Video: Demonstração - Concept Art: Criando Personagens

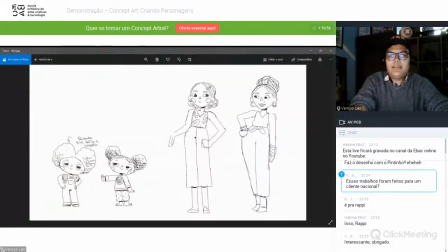E Aqui eu acho que o próximo Aí também fui estudando como seria A menininha do Do filme, né, personagem principal E aqui a mãe dela também A mãe dela já foi mais assertiva, assim Porque ela tem muitas coisas mais de recorte Então,
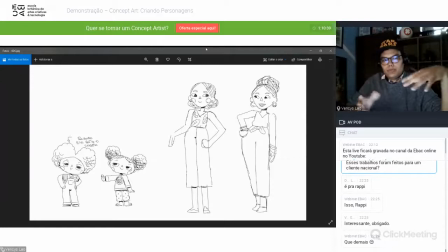por exemplo O que diferenciou de uma coisa mais tridimensional E mais E mais flat Além daqueles recortes que vocês viram
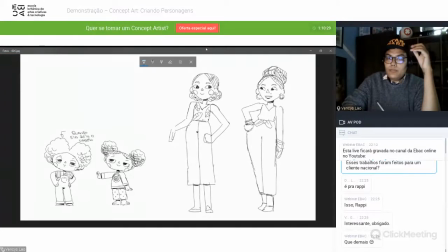Teve muito Coisas onde seriam redondos, curvos, né Igual, por exemplo, na cintura, aqui na parte da calça, geralmente a gente usa uma curva para mostrar o volume, né? E nesse caso, não... a gente cria algo reto mesmo, assim, sabe?
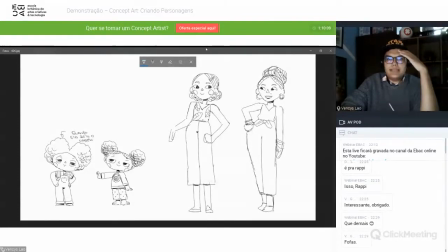Deixou bem flat, então isso, trazer essas linhas retas ajudou bastante, né? E não precisa deixar o personagem bem... como falar?
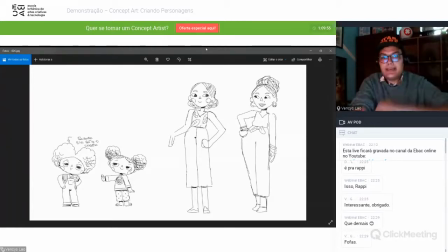um cara de recorte, né? Deu para trazer uma naturalidade para eles, assim, sem precisar ficar muito na cara que ia ser recorte.
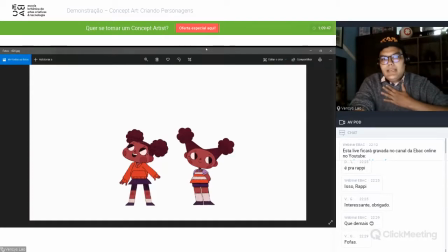E aqui também foi um teste de cor que a gente enviou para os clientes, né? E aí acabou ficando essa menina da esquerda.
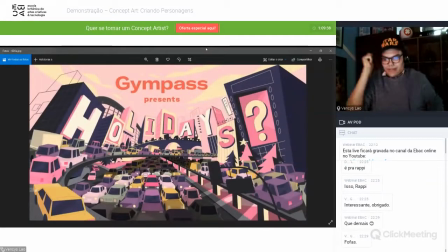Então, agora, vou pedir para nossa amiga Fê passar o vídeo do Tim Pez, que esse também é um outro filme, esse filme publicitário, só que é um filme publicitário de animação tradicional.
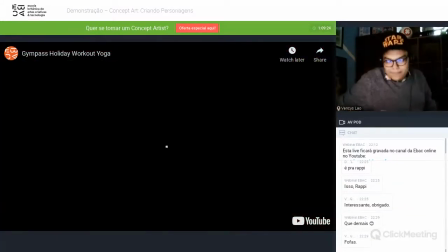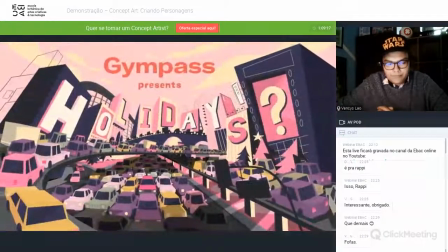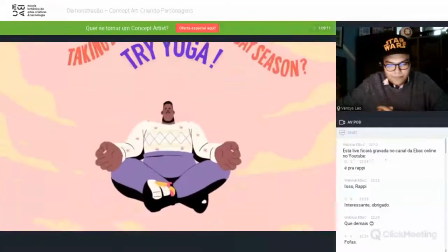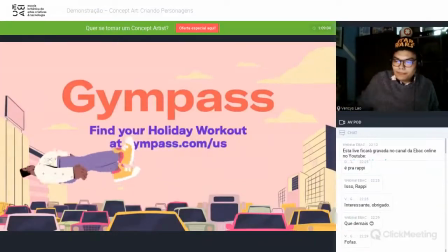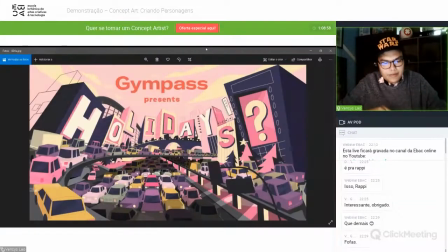Esse tem um segundo, segundo vídeo também, não tem, Fê? Eu só mandei um. Eu só mandei um desse aí, né? Então, beleza, vamos nessa Aqui foram os primeiros estudos também para esse personagem Aqui,
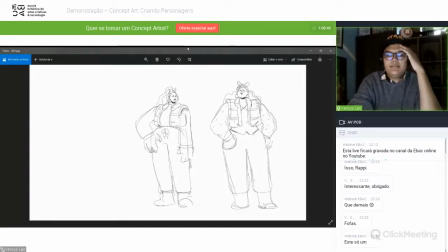como a mídia final seria desenho full animation O full animation, ou animação tradicional, é a animação desenhada quadra a quadra, né? Então, diferente do Evolução para Todos e diferente da RAP
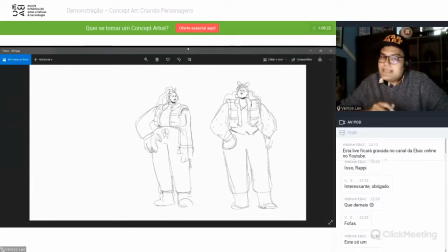Aqui a gente também tinha mais liberdade E também precisava ser algo simples Porque como a pessoa vai animar quadro a quadro Precisava ter algo mais simples Então nesse primeiro desboço A gente vê muita coisa que dificultaria
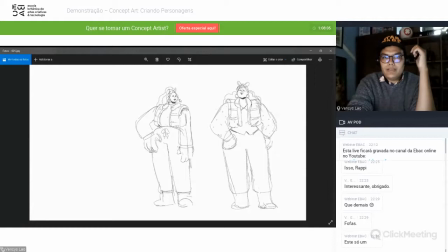A vida do animador Eu acho que no rosto aqui da personagem Tem muito detalhe, sabe? Isso na hora... Imagina que eles têm que fazer Para fazer um segundo dessa animação Eles precisariam desenhar esse personagem 24 vezes
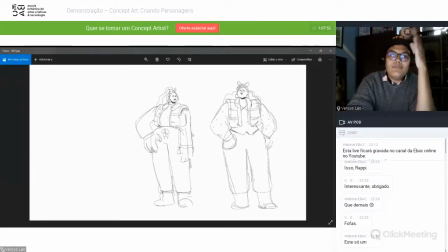para dar um segundo Se talvez 12 Se fosse trabalhar com um quadro duplo A cada segundo Ia ter que ser 12 desenhos Que ainda é bastante coisa Pensando em um segundo Então a gente começou
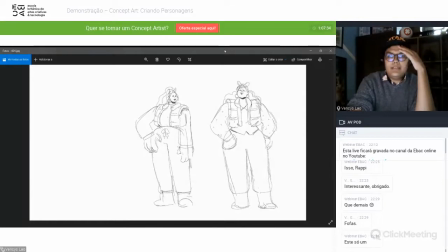esse trabalho De tentar ver Deixar o personagem sempre de uma forma Mais Mais simples Mas também que ficasse interessante Aí aqui ainda assim Apesar de ter bastante linhas A gente conseguiu deixar um pouco mais simples E a opção que a gente